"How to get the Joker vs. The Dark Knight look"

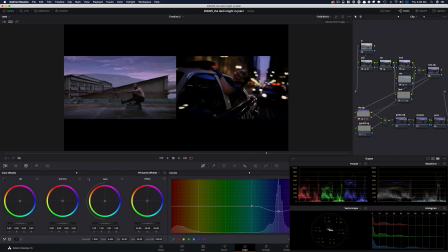[20:39]
It's kind of nuts to like where we started to where we ended up. Now what I want to do in the global adjustment is push it a little more. So what I'm going to do is I'm going to take my gamma and I'm just going to bring it down like this, like just really darken up the image quite a bit,
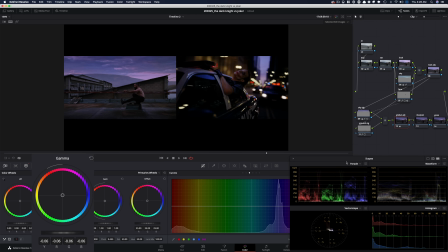[20:56]
grunge it up. Like I want to put it in this world, like really. And then what I want to do is I want to go into my look adjustment and I want to take my highlights and pull them down a little more,
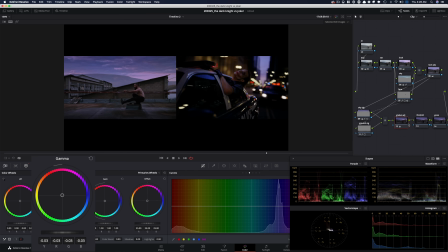[21:11]
like even something like that. Go back into my global adjustment, raise it up a little bit, and then do before and after.
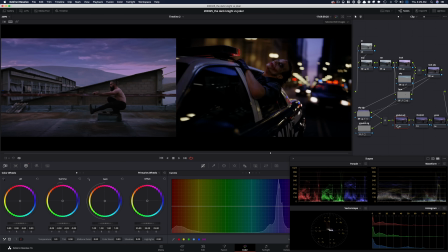[21:21]
And let's make it bigger. Now, the only thing that I can think of, I'm going to do this, okay? In here, I'm going to create another parallel node and I'm going to come out of this.
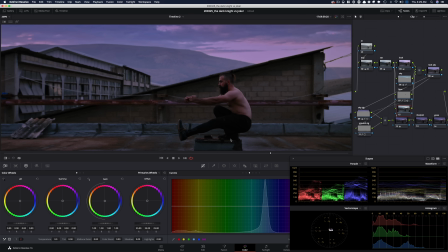[21:33]
I'm going to grab just the top part of his skin, like the lighter part of his skin, okay?
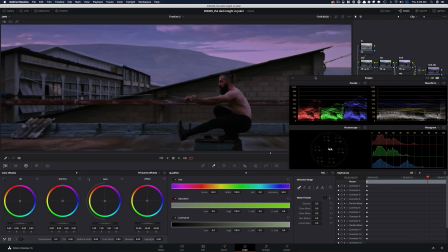[21:39]
So let's just do this. I'm going to come up here so you guys can see what's happening.
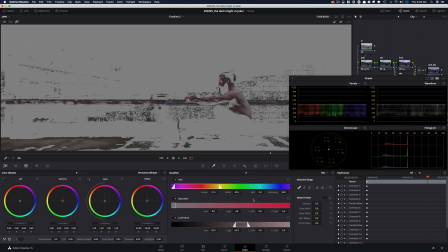[21:44]
Just grab this part of his skin and obviously narrow it down.
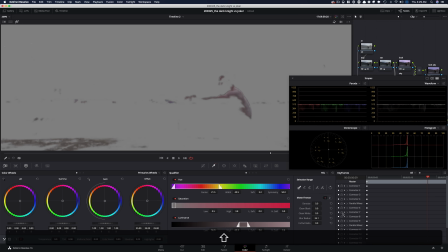[21:57]
Soften it up, come out of here.
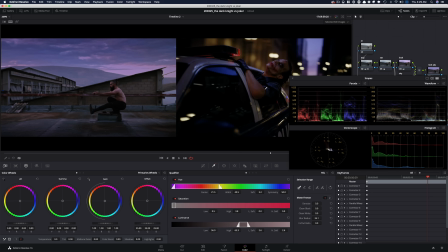[22:00]
And now I'm going to go back to that and I want to put this orange, like this orange, like crazy orange into that part of his skin. So I'm going to use my gain and I'm going to move it there. This is what it was. This is what it is now.
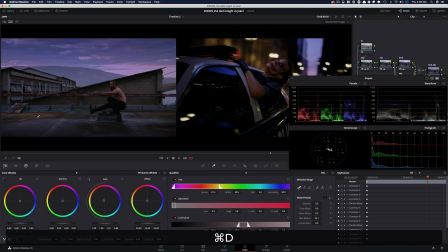[22:20]
And I think it keeps us, it even adds more drama here and here and here. So it's just one more color to kind of accentuate and give that extra something to the image. I think it definitely helps. And just look at it, right?
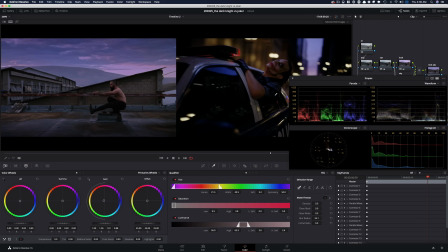[22:37]
Like the whole image is so magenta and blue, but then the skin is just almost artificially orange, how it's pulled out. And we just did that here by creating that separation. And then I can take my highlights and just slide it back, right?
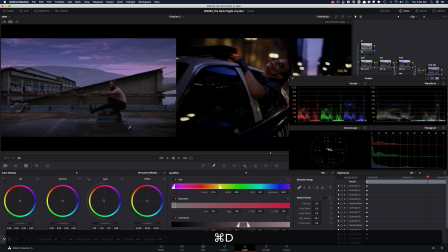[22:56]
So that's going to add a little bit more evenness to it too.
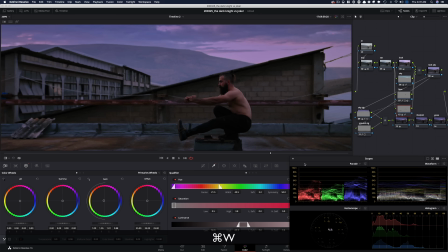[23:02]
And now if I look at it before and after, and even if I just come out and look at it here before and after.
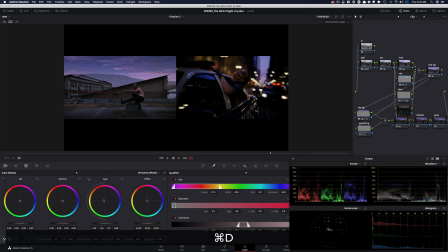[23:09]
So that does quite a bit here, okay? And even here we can just see it. Boom, before, after. Now at that point, I'm going to go under my sharpening. I'm going to do the usual, add some sharpening, and that does the trick.
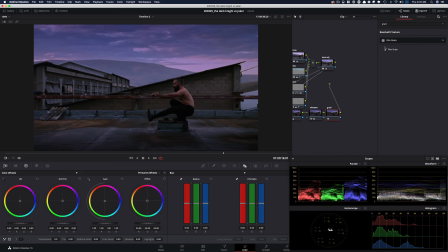[23:24]
And now we're going to go into our grain, and 35 millimeter is going to be good. And we'll just go down 400T, bring it up a little bit in size and strength. I don't know about you guys.
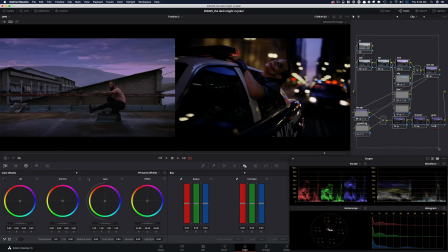[23:38]
I'm really happy with it. I'm going to turn everything off and let's go one by one where we started to where we ended up.
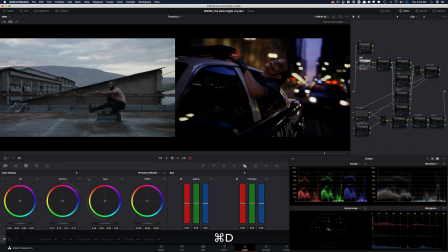[23:45]
We started with the exposure, did quite a bit in there, then added some saturation to have some separation to start creating the look and start seeing all our colors. And in the look, quite a bit was done in the look node. And really the look DNA came from this.
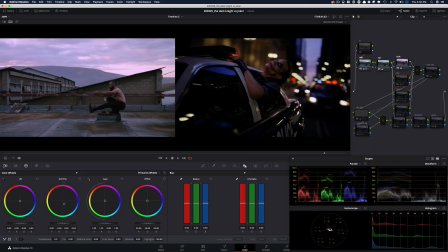[24:02]
And it's the cleanest way to do it. Like we weren't going crazy and isolating every single thing and creating 10,000 qualifiers. Then we went into sky. I grabbed my sky using the luminance qualifier, and it's the cleanest way to do it without any artifacts. And we did quite a bit to just get everything in this world.
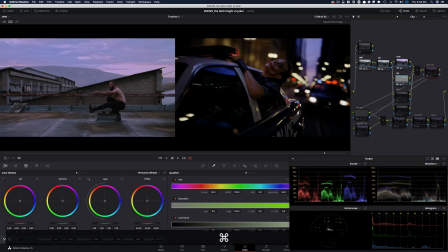[24:20]
And after that, we went into our look adjustment and even brought the sky down a little bit more. And it just really puts the two in the same world. And afterwards, I grabbed his face and just tracked it and brought it out a little bit, just a tiny bit.
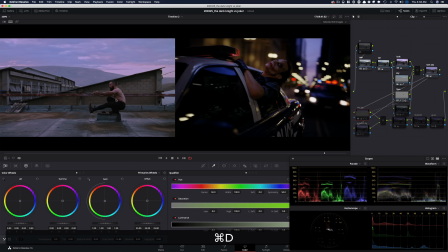[24:39]
Then we created a sky vignette and did quite a bit. Like that was a pretty aggressive move.